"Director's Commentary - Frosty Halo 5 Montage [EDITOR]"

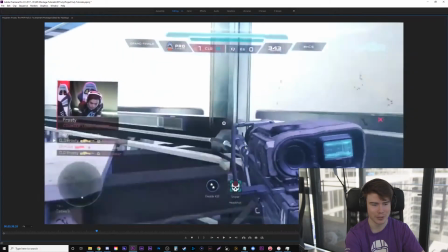[20:36]
And he talked about how he actually found out this angle, but of course, because Brad's so good, Frosty's so good, he's the one that got a clip on it.
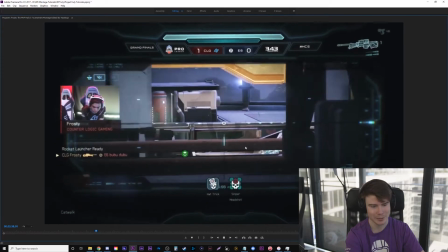[20:43]
So I thought that was pretty funny.
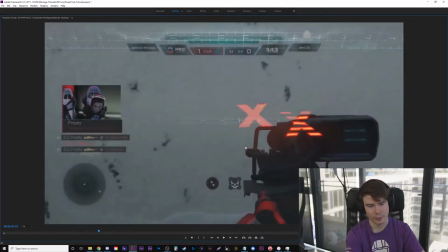[20:49]
Then again, earlier on, I did this kind of effect where it shows he sniped two people with the same line effect,
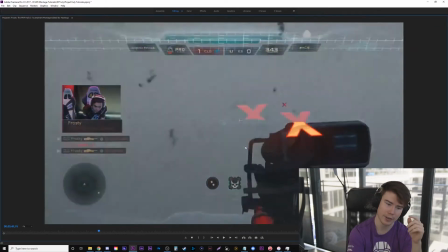[20:55]
and there's two X's where they die. Then it transitions to this circle on the map becoming the double kill logo.
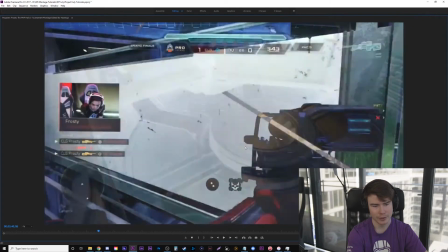[21:02]
But I found it looked too corny and cheesy until I kind of masked it over and changed the blending mode here and just kind of quickly had it hidden underneath,
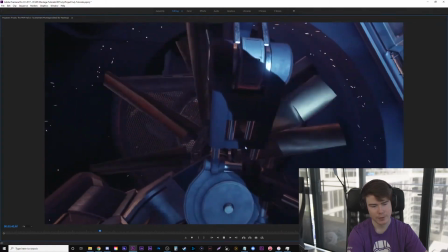[21:10]
and it looked a little more professional. So this transition here, I got a lot of praise for.
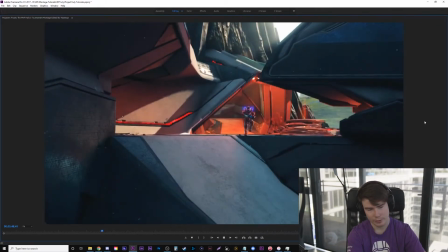[21:15]
Super simple transition. Again, it's on this channel for a VFX breakdown of how I did this.
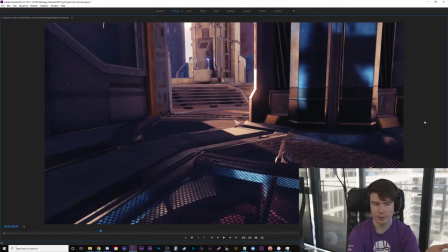[21:22]
But the reasoning I did this transition was because the intro was just finished.
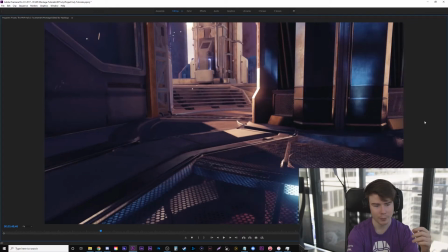[21:25]
I got the 3D work from the 3D artist and I wanted to incorporate that style of the blue
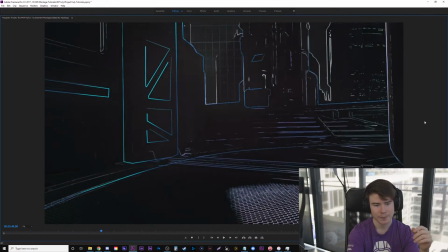[21:32]
lines, kind of like this look that he had for the 3D intro, into the montage too,
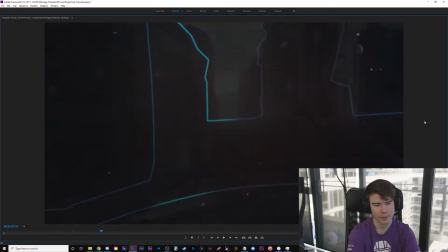[21:38]
kind of bring it over. So that's what I tried to do here with this transition.
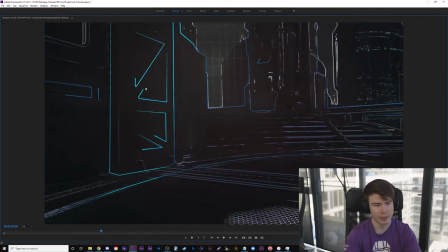[21:43]
These are mainly just me literally using the pen tool to create a lot of these lines and the cartoon effect in the background on some.
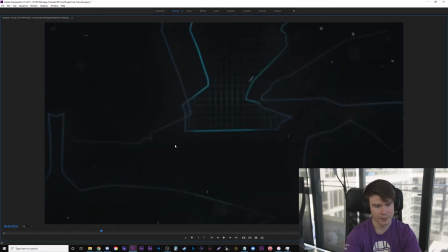[21:50]
But the main ones here, I just used the pen tool and then had it transition to this one here in Colosseum. And it turned out way better than I thought. This is one area I did not have looking like this until the very end.
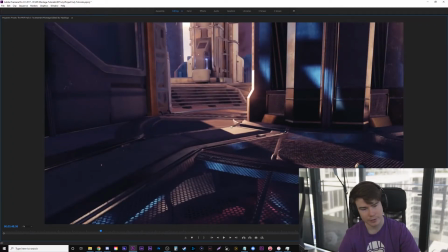[22:04]
This is probably the last thing I did. And it turned out a lot better. So if you're not happy with something, really keep going until you get something you like.
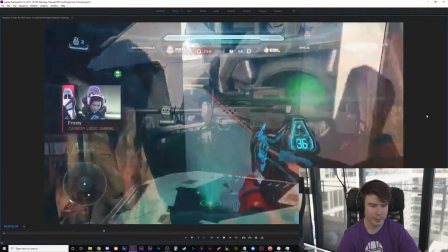[22:16]
And this is the famous clip where he just snipes Luke, or Hook. I said Luke, I don't know.
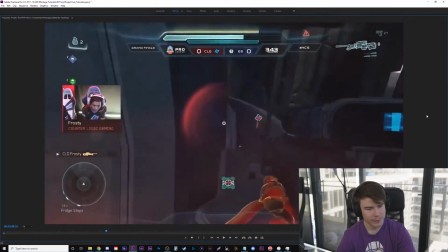[22:23]
Beautiful. So I might have went overboard with the snipe.
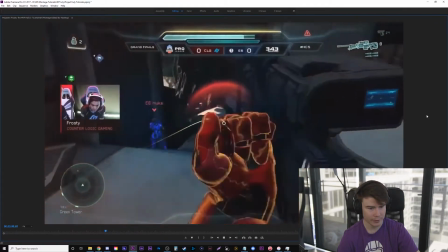[22:26]
It's probably better not to see all the crazy slow motion, but I don't hate it either.
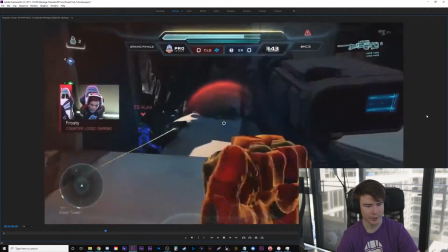[22:32]
Obviously watching this in full speed without the slow motion might have been sick, but this really gives it a lot more power.
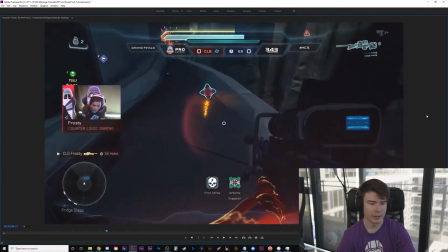[22:37]
And he was cutting on action right there. He's dropping down. He obviously has to clamber up, and it cuts to him clambering up on the next clip.
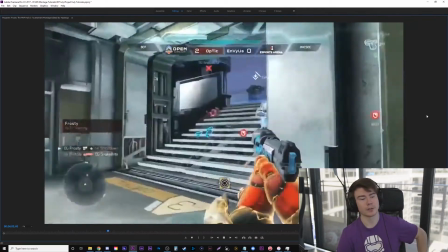[22:43]
And this is a super low quality clip. That was one thing I struggled with too, is the quality drastically changes.
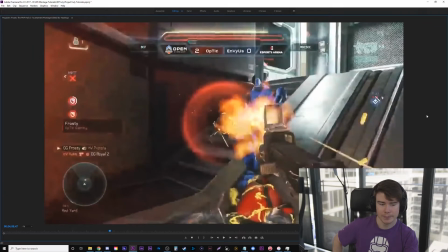[22:48]
I should have talked about this earlier. All the angles and the last half of the montage, all 60 FPS, all beautiful. The first half, the footage is 30 FPS. And I'll actually show you the exact moment it switches to 60 FPS. Now the video I'm recording now is only 30 FPS, but when you watch the real montage,
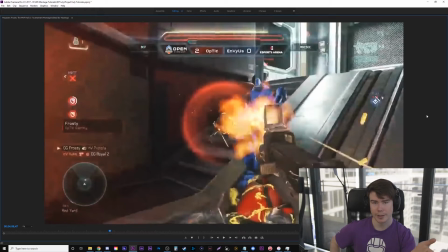[23:06]
pay attention to the point I'm gonna pick out in the next song where it switches to everything 60 FPS and you should notice it feels smoother. But not only is the frame rate a problem, the bit rate when streaming. Look how low quality this looks. Like the Xbox DVR is already a low quality trash we've had to use for a long time.
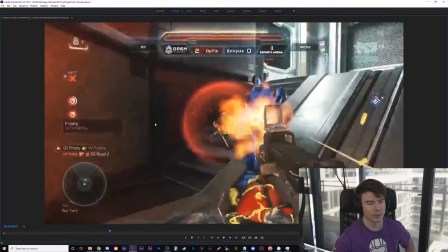[23:23]
But using 2016 streamed footage, ooh, especially it's been compressed on YouTube or wherever I got this from, it doesn't look good, not in motion for some of this. So a way to hide that with color correction, I added some noise and I sharpened it as well slightly, but there's no real fixing that.
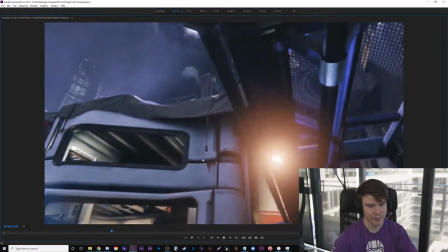[23:44]
See, like this angle is 60 FPS and this is 30.
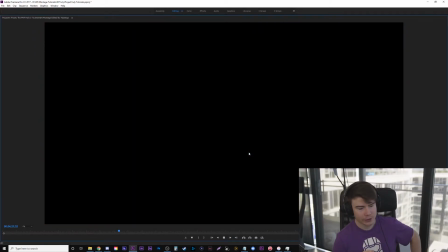[23:52]
All right, so this section that's about to jump up here where the commentators are talking and it shows this angle.
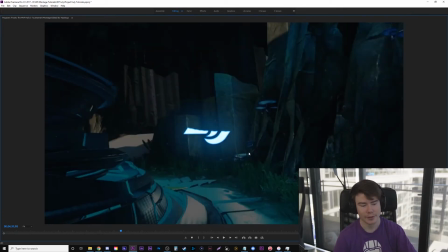[23:58]
This originally, kind of like a lot of things when you're making a montage, the newest stuff is always your favorite. At one point, this section was my favorite part of the whole montage because it was so new and I liked it. It never had the CLG transition into optic logo at the beginning.
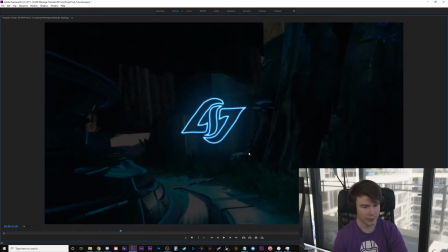[24:12]
And I almost liked it better with just this nice angle on Colosseum, but I wanted to tie in each time he switched teams.
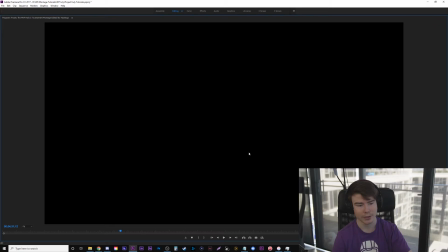[24:19]
So I used the same line effect that I talked about earlier, just wanting to subtly have it used and not too flashy. I mean, this part might be the worst use of it, but it's supposed to just transition.
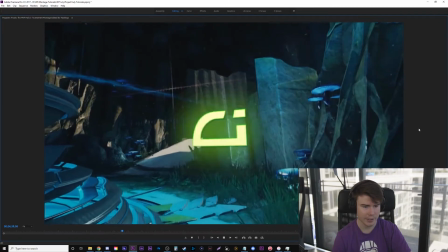[24:31]
He was on CLG, it's a new year, he switched to Optic Gaming, rip Optic Gaming.
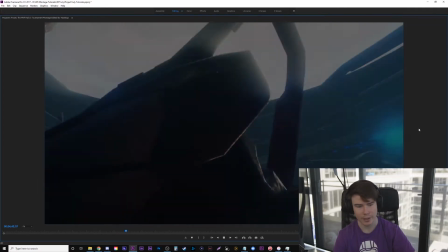[24:38]
And you can't hear it with the audio, but the caster audio is amazing here. I just put a collection of casters praising him, basically.
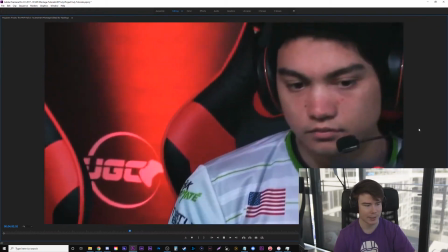[24:45]
It was super hype. I still think this part is very hype, but at the time, this was the most hype part, I thought.
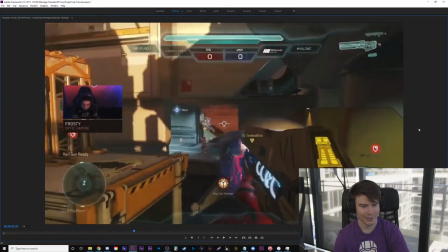[24:54]
just slow-mo, kind of like a rough slow-mo, but I kind of like it anyways, where he just pegs this guy.
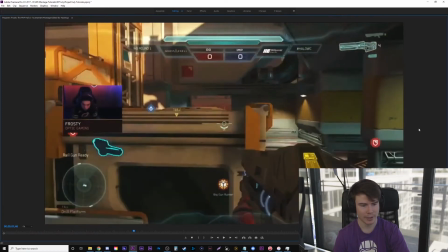[25:00]
So there's like two teammates around him and he pegs him. And there's actually caster audio where it says like, he kills that guy without hitting his teammates, blah, blah, blah, which is cool.
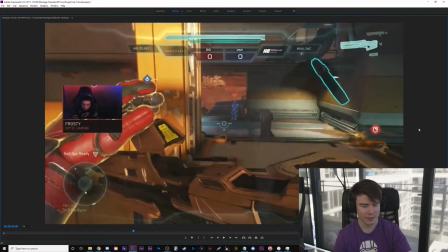[25:08]
But I choose not to use it just because the song is now starting to ramp up. So this is like a big hitting point, and then it starts to ramp up to where it's going to end in the next clip. So I liked using just the power of the images and the music more than the casters kind of covering it up.
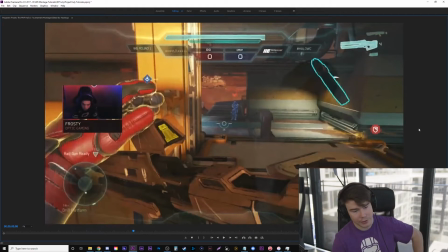[25:26]
Because another big thing I struggled with, and another person I hired actually, is I hired a music or audio mixer, because I could not get the gun sounds, the music, and the caster audio to fit how I wanted it. It was peaking a lot, and there was a lot of problems with that, and I'm not the best with mixing it.
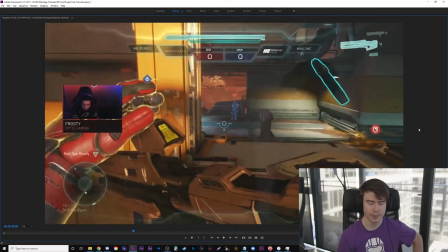[25:44]
So I did, again, all the sound design. I placed all the clips, I mean, all the audio effects, all the gunshots, all the caster audio, all the music, mainly the sound effects is like the hard part, but mixing all, I put all that on, did a rough mix, and I paid a sound mixer here in Vancouver to fix the levels.
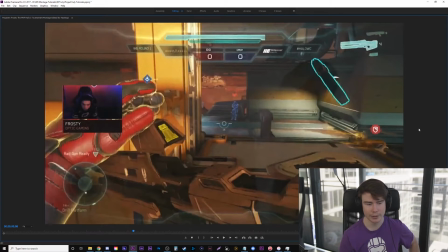[26:03]
I would just tell him, hey, I want the sniper shots a little louder. I don't want these to clash. So when the music is peaking and the casters are yelling and the gunshots going off, I don't want it all too loud. It sounds simple, but I actually struggle with that a lot. Big ups to him. I think, again, this is the second person I paid for.
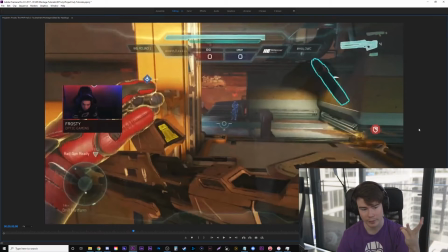[26:21]
So I paid for three people on this project, and I was thinking about making a video for why you should hire people for your projects. I paid for the 3D artist, which cost by far the most at the beginning, like a lot. And then I paid, almost flipped you off.
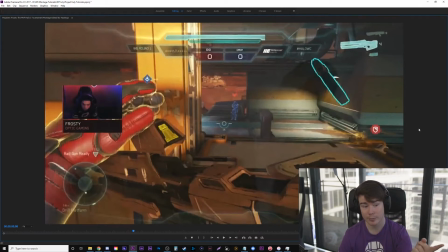[26:35]
And then I paid for the sound mixer, which was still a pretty high ballpark, but he put a lot of work in for the whole video, making it professional. Both these things made it super professional and a lot better quality than I could make it on my own. And the third is I paid for a guy to do the thumbnail. I think you should, no matter what, if you don't want to pay for a 3D artist and a sound mixer, depending on your video, that's fair.
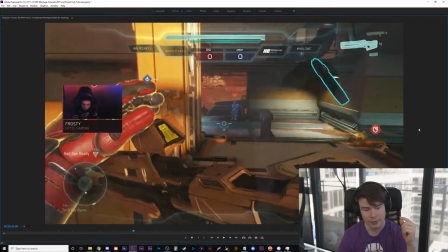[26:54]
That's like taking the extra step. But paying for someone to do a thumbnail, especially on a big project, is a must. You should definitely do that. Went on rambling, but there's a lot of things I'm remembering as I'm going through this. So, all right, let's get into it.
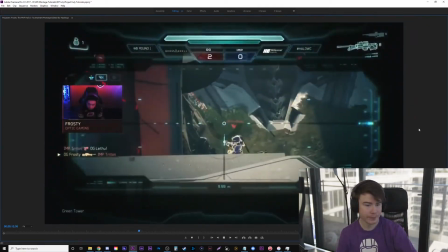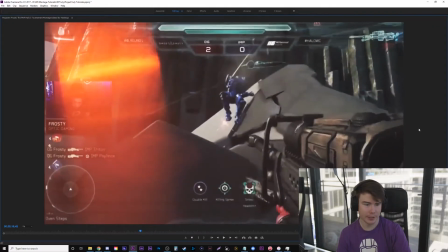[27:13]
So again, using the anime lines and using a flare.
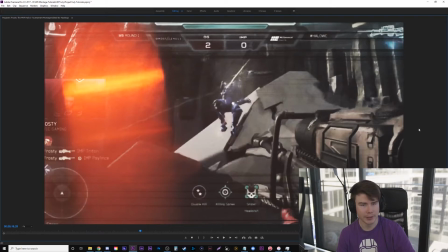[27:16]
It's one of the first times I used a flare again in a while, because I wanted to tone that down because I overused it in the Sniper Down montage. And here's a lot of disrespect.
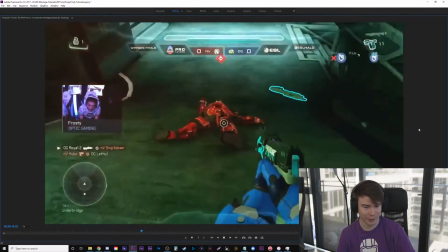[27:24]
That's just funny to have.
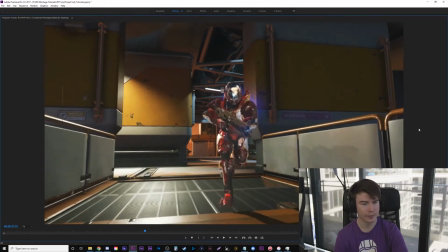[27:26]
So here's another transition I did in the Sniper Down montage, where I have kind of HUD of the tournament overlay, kind of like wipe on.
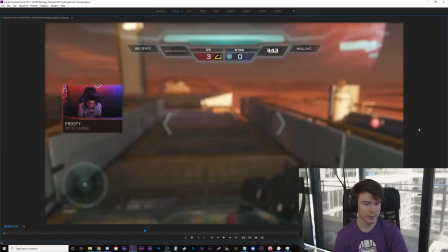[27:35]
So you can see it wipes on, just start the transition.
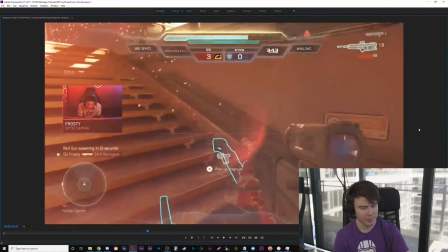[27:42]
A little more flares here. That thrust is amazing. I don't know if you guys really pay attention to how crazy this clip is.
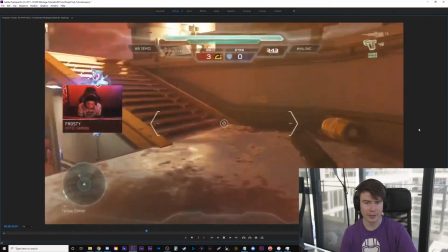[27:48]
It's just a one kill, you think, but he's not holding the scatter shot. He has a pistol in the DMR, and he grabs the scatter shot thrust to juke this guy who has a rail gun, you can see.
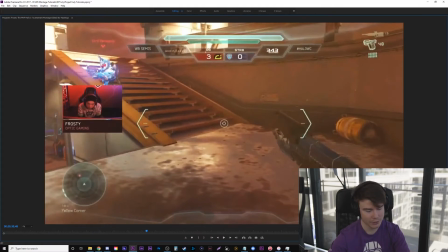[28:01]
He has a railgun, and he just destroys this man. Let's play it again.
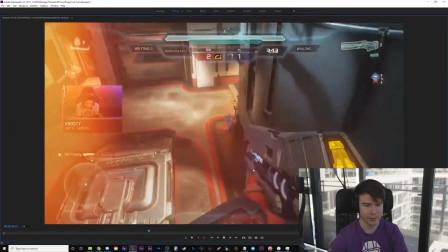[28:09]
Beautiful. And he picks up the railgun and transitions to him with the railgun. You notice he kills this guy and says triple kill, and you're like, oh, Riley.
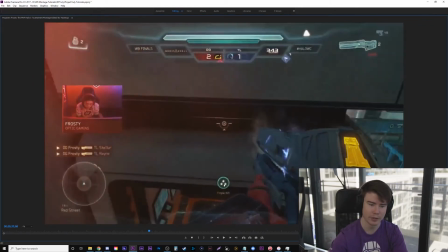[28:16]
Oh, Mr. Riley, why are you showing only the triple kill and not the first shot of the double kill?
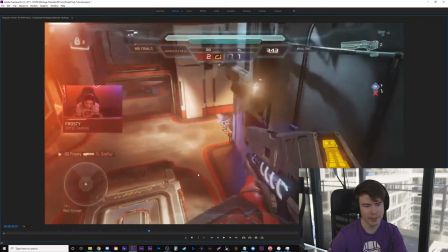[28:22]
Well, that's because this is tournament footage,
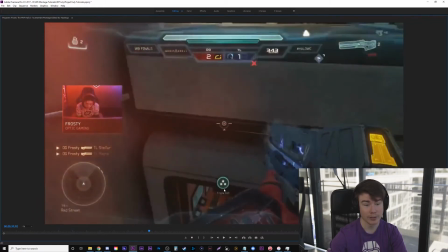[28:24]
and the guy who's controlling the observer mode did not watch or was not on Frosty's POV for the first two kills.
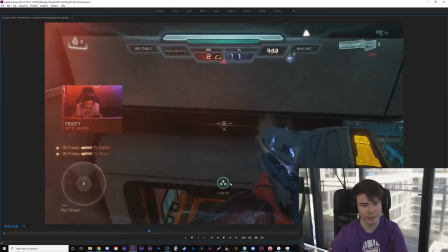[28:31]
That happens a few times. It looks like I'm just showing like the end of a clip, but no, it's because there literally isn't footage of the first two.
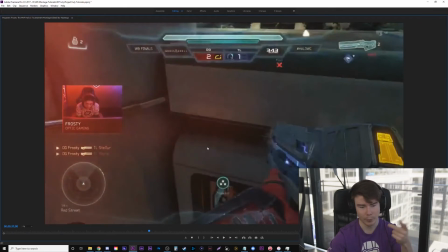[28:38]
So I could have went in, done 3D work with the angle, or done camera work with the angles, and showed it from a different perspective, then cutting to this.
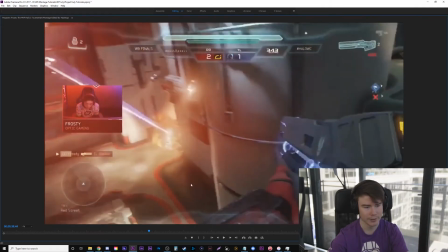[28:45]
But again, that requires you to recreate all the angles. So for this one, just show he got a triple kill.